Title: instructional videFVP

name is Alexandra, and I'm going to teach you to make the best video you can. We're going to start with different types of shots.
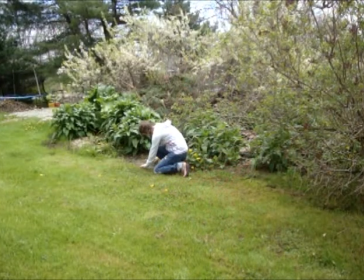13s
This is a long shot, used for a large point of view, not really focusing on anything in specific.
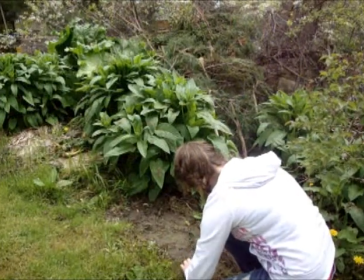19s
This is a medium shot, used to show more detail about a character while still showing the scene behind them.
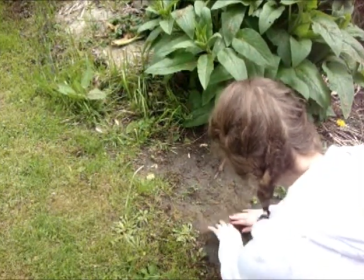25s
This is an over-the-head shot. This gives you a good idea of what's going on in the character's movement and interaction with things around it without really displaying their emotions.
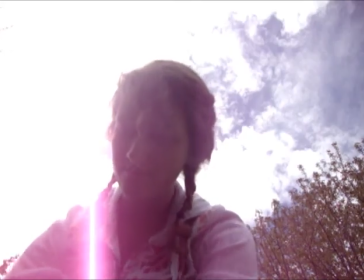34s
This is an undershot. It's great for displaying emotions and weather because it shows the character's face and what's above them.
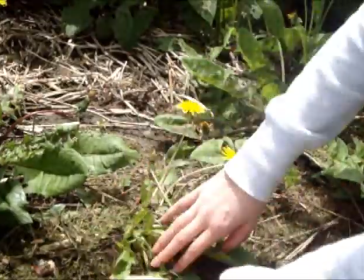41s
This is a close-up. It's used to display all the details so your audience knows what's going on.
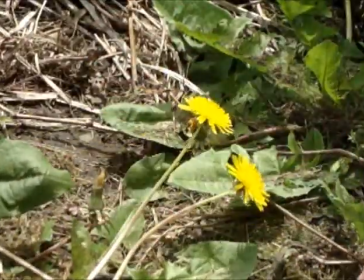47s
This is an extreme close-up. It's used to make sure your audience notices details they might not otherwise.
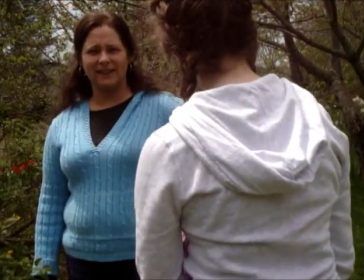54s
This is an over-the-shoulder shot, generally used for dialogue between two or more people. Now that we've covered shots, we're going to look at angles, another very important part of making videos. This will help you choose the correct angle for your shot. Although some of these angles are not used with human subjects, you could also use them that way.
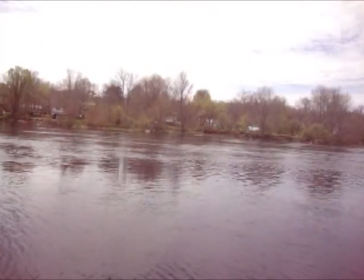74s
This is the wide angle. It's used the same way as a long shot to display as much of a scene as possible, not focusing on anything specific.
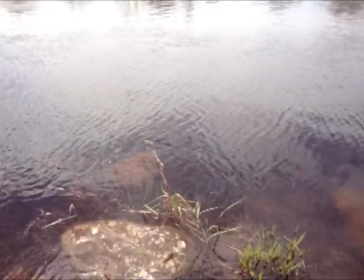84s
This is a high angle. It's used to show an overhead view of what's going on in your shot. This is an eye level angle.
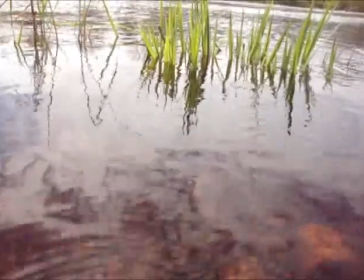91s
It's used to display what you would see if you were eye to eye with the subject in the shot. This is a low angle, generally used to display something as big or important,
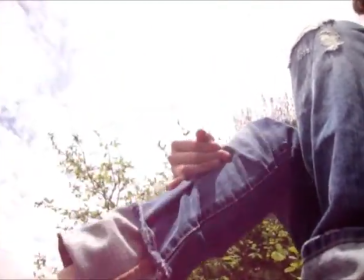100s
or also to show the point of view as of something tiny or an inanimate object such as a bug or Next, I'm going to teach you about camera movement. No matter how you're moving your camera though, you should always use a tripod. Camera movement adds interest to your video, especially if it's a long scene. This is a zoom shot.
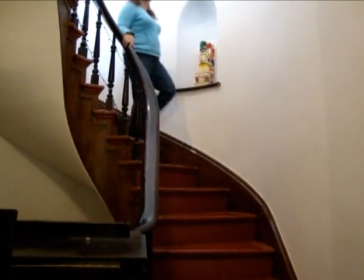116s
It can be used to show detail by zooming in or reveal something going around the subject initially shown by zooming out.
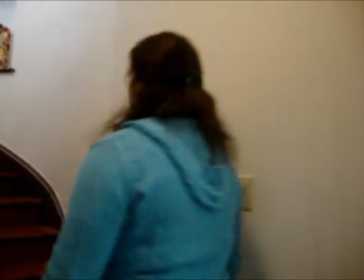123s
This is a track. It's used to follow the movement of your subject as they move.
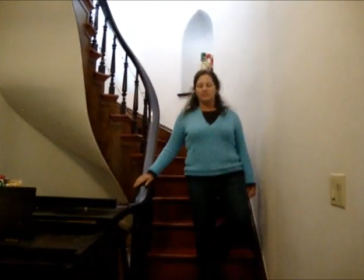131s
This is a pan. It's a sweeping movement from one side of the scene to another. It's used to show what's going on both sides of your subject.
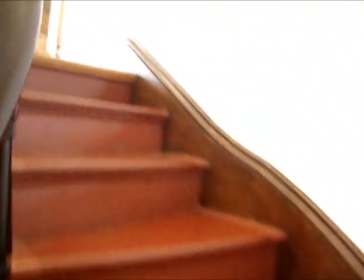139s
This is a point of view shot. It's used to show exactly what the character in your shot would be seeing. Next, we're going to talk about lighting. It's extremely important to have the right type of lighting for your scene.
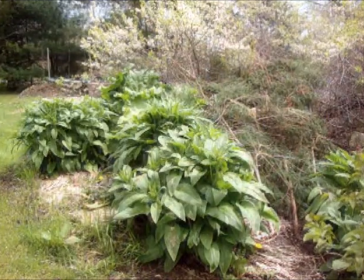153s
This is an outside lighting setting. This is an inside lighting setting.
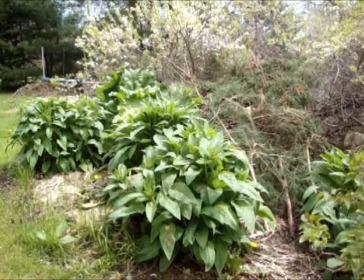159s
This is the manual lighting setting. As you can see, the outside light setting looked best when outside.
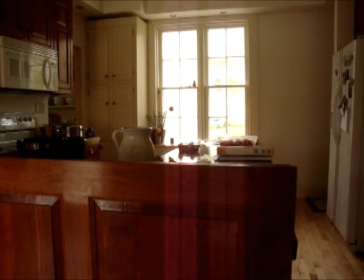168s
This is an outside lighting setting. This is an inside lighting setting.
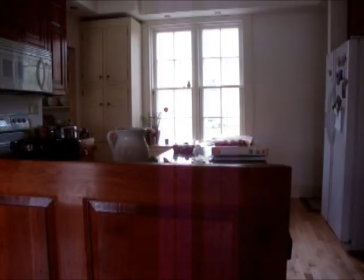174s
This is the manual setting. As you can see, inside light setting looked best when inside, however manual was second best. Now for another very important aspect of filmmaking, sound. It's important that you speak clearly and slowly all the time. Even if you're acting as though you're upset, you must speak slowly and clearly. A lapel mic should be used if you're not close enough that the camera can pick up your voice naturally. Next, I'm going to teach you about manipulations. You can find manipulations on nearly every video editing software.
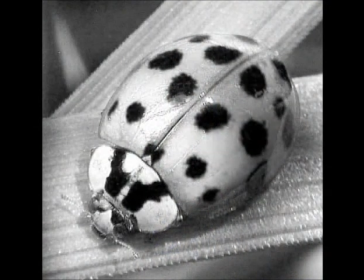208s
Some of the most common ones are the black and white effect, the sepia effect,
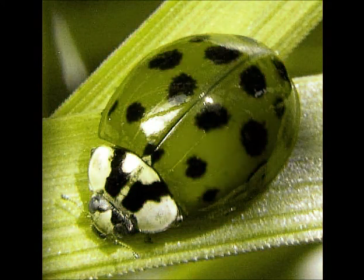220s
change of color,
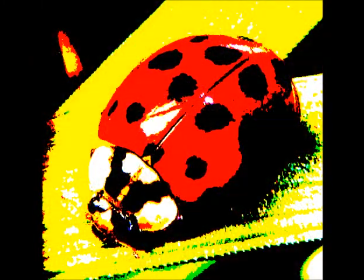225s
change in threshold levels,
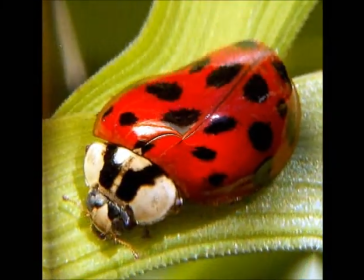231s
and the water effect. After your video is shot, you're going to want to have transitions between each scene. Here I'll display some different transitions you could use.
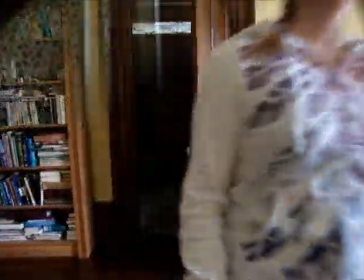247s
This is a cut transition. This is a dissolve transition.